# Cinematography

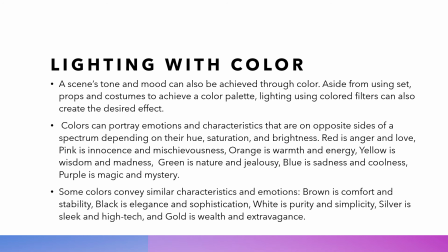1719s
Pink is innocence, but it is also mischievousness. Orange is both warmth and energy. Yellow is both wisdom and madness. Green is nature and jealousy.
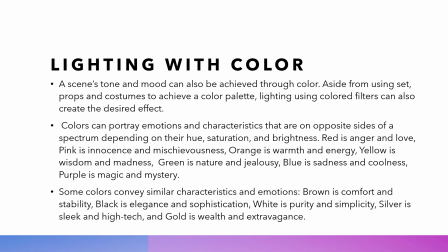1734s
Blue is sadness and coolness. And purple is magic and mystery. Some colors convey similar characteristics and emotions. Brown is comfort and stability. Black is elegance and sophistication. White is purity and simplicity.
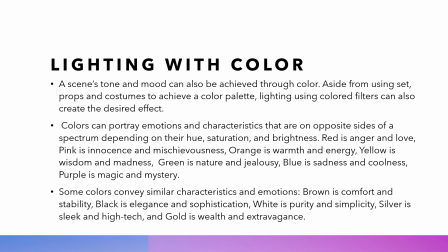1754s
Silver is sleek and high-tech. And gold is wealth and extravagance.
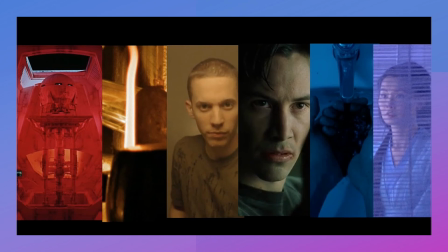1763s
This is a compilation of lighting using red, orange, yellow, green, blue, and purple coming from different movies.
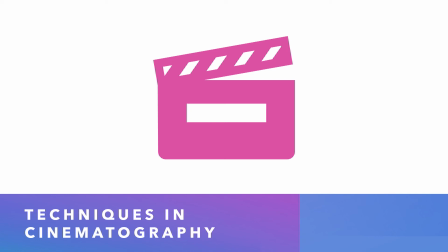1781s
Techniques in cinematography. So this is how we will use camera and lighting to create stories.
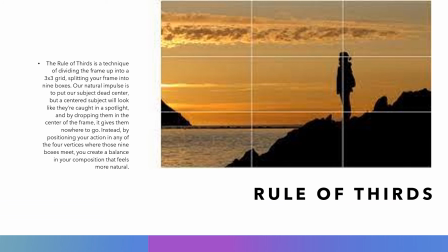1792s
The first technique is the rule of thirds. The rule of thirds is a technique of dividing the frame up into a 3 by 3 grid, splitting your frame into 9 boxes.
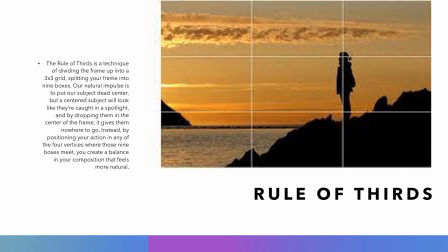1805s
Our natural impulse is to put our subject in the center, but the centered subject will look like they're caught in a spotlight, and by dropping them in the center of the frame, it gives them nowhere to go. Instead, by positioning your action in any of the 4 ventricles
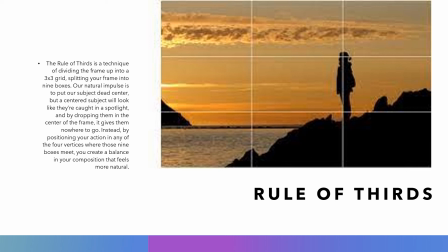1823s
where those 9 boxes meet, you create a balance in your composition that feels more natural.
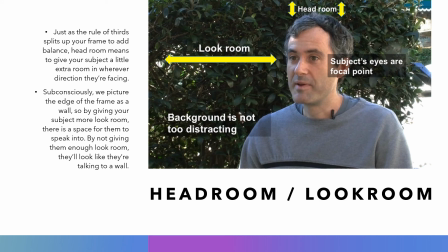1833s
The headroom and the look room. Just as the rule of thirds splits up your frame to add balance, headroom means to give your subject a little extra room in wherever direction they're facing.
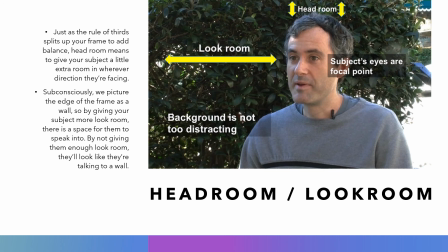1847s
Subconsciously, we picture the edge of a frame as a wall, so by giving your subject more look room, there is space for them to speak into. By not giving them enough look room, they look like they're talking to a wall.
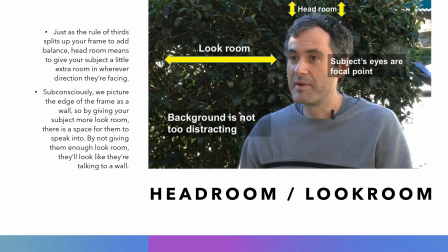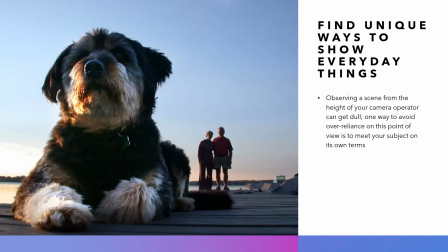1869s
Another technique in cinematography is to find unique ways to show everyday things. Observing a scene from the height of your camera operator can get dull. So one way to avoid over-reliance on this point of view is to meet your subject on its own terms.
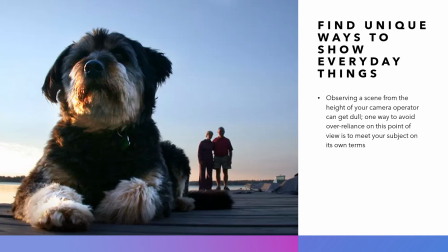1888s
Now, the subject of this shot is the dog. So we put him at the foreground and put its owners very far into the background, making it look like the subject or the dog is a lot bigger than he really is.
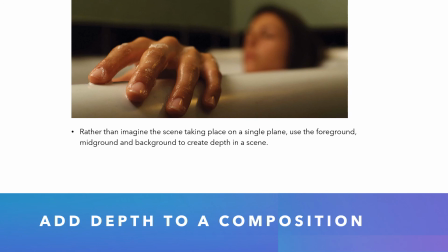1912s
Another technique is to add depth to a composition. So rather than imagining a scene taking place on a single plane, we create a foreground, midground, and background to create depth in a scene.
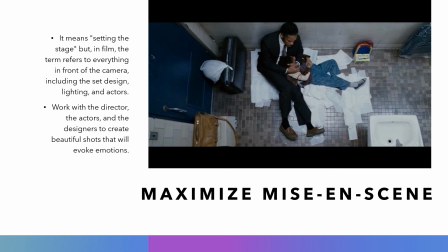1929s
Another technique is to maximize the mise-en-scène. Mise-en-scène means setting the stage, but in film, the term refers to everything in front of the camera, including the set design, the lighting, and the actors.
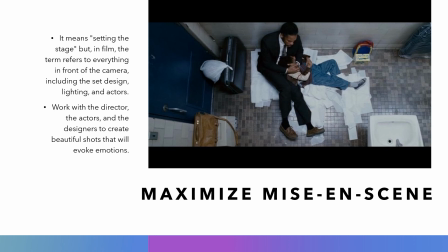1943s
So the cinematographer must work with the director, the actors, and the designers to create beautiful shots that will evoke emotions.
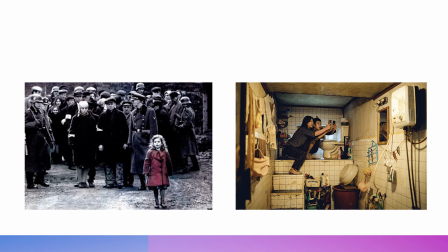1954s
So these 2 shots are from Schindler's List and Parasite.
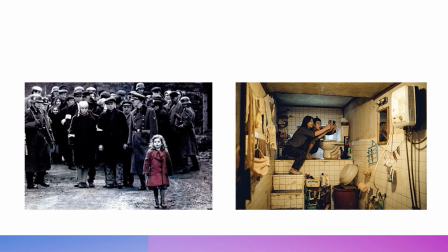1962s
They make an effective use of emphasis by putting one color as distinct from everything else in the shot.
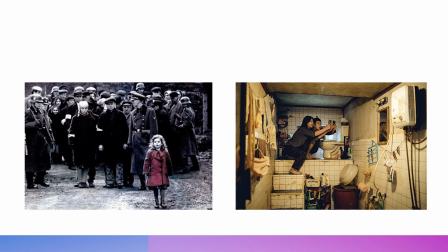1975s
Even though there are many elements in the shot, you will know where to look because the subject of the shot is in a different color.
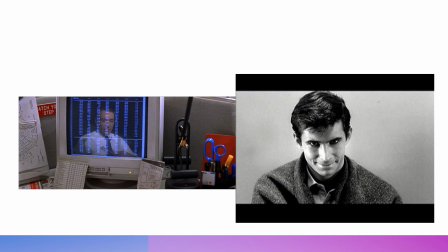1987s
These 2 shots are from American Beauty and Psycho. They both show you the emotions or the thoughts of the characters.
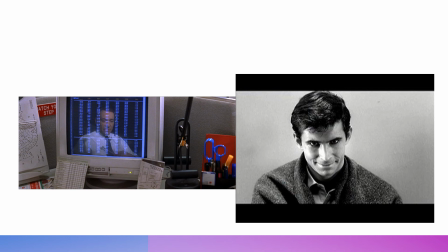2000s
Like the one in the left is tired with his life and the repetitiveness of what he's doing, while the one on the right shows just how deranged his mind has become.
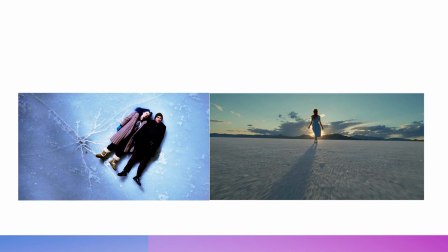2022s
These 2 shots are from Eternal Sunshine of the Spotless Mind and The Tree of Life. They're both towards the end of the movie, so you can see there are not a lot of elements in the shot except for the subjects,
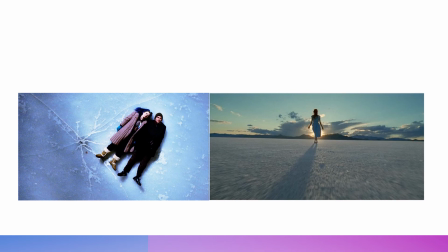2038s
and both of them convey hope and also the unsureness of what's going to happen next.
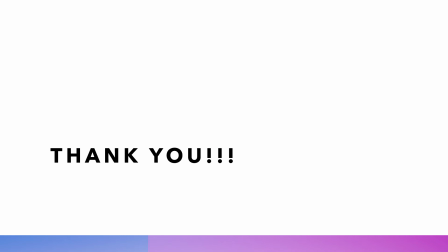2052s
Cinematography is difficult to master. It requires both creativity and technical knowledge, but when you get the perfect shots for your film and tell the story the way you want it to be presented visually, it's all worth it.
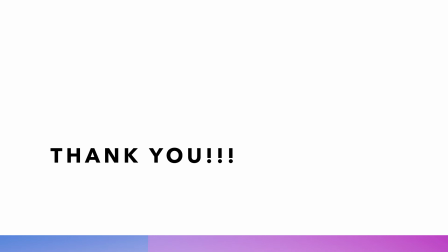2070s
Thank you for watching and see you in the next video.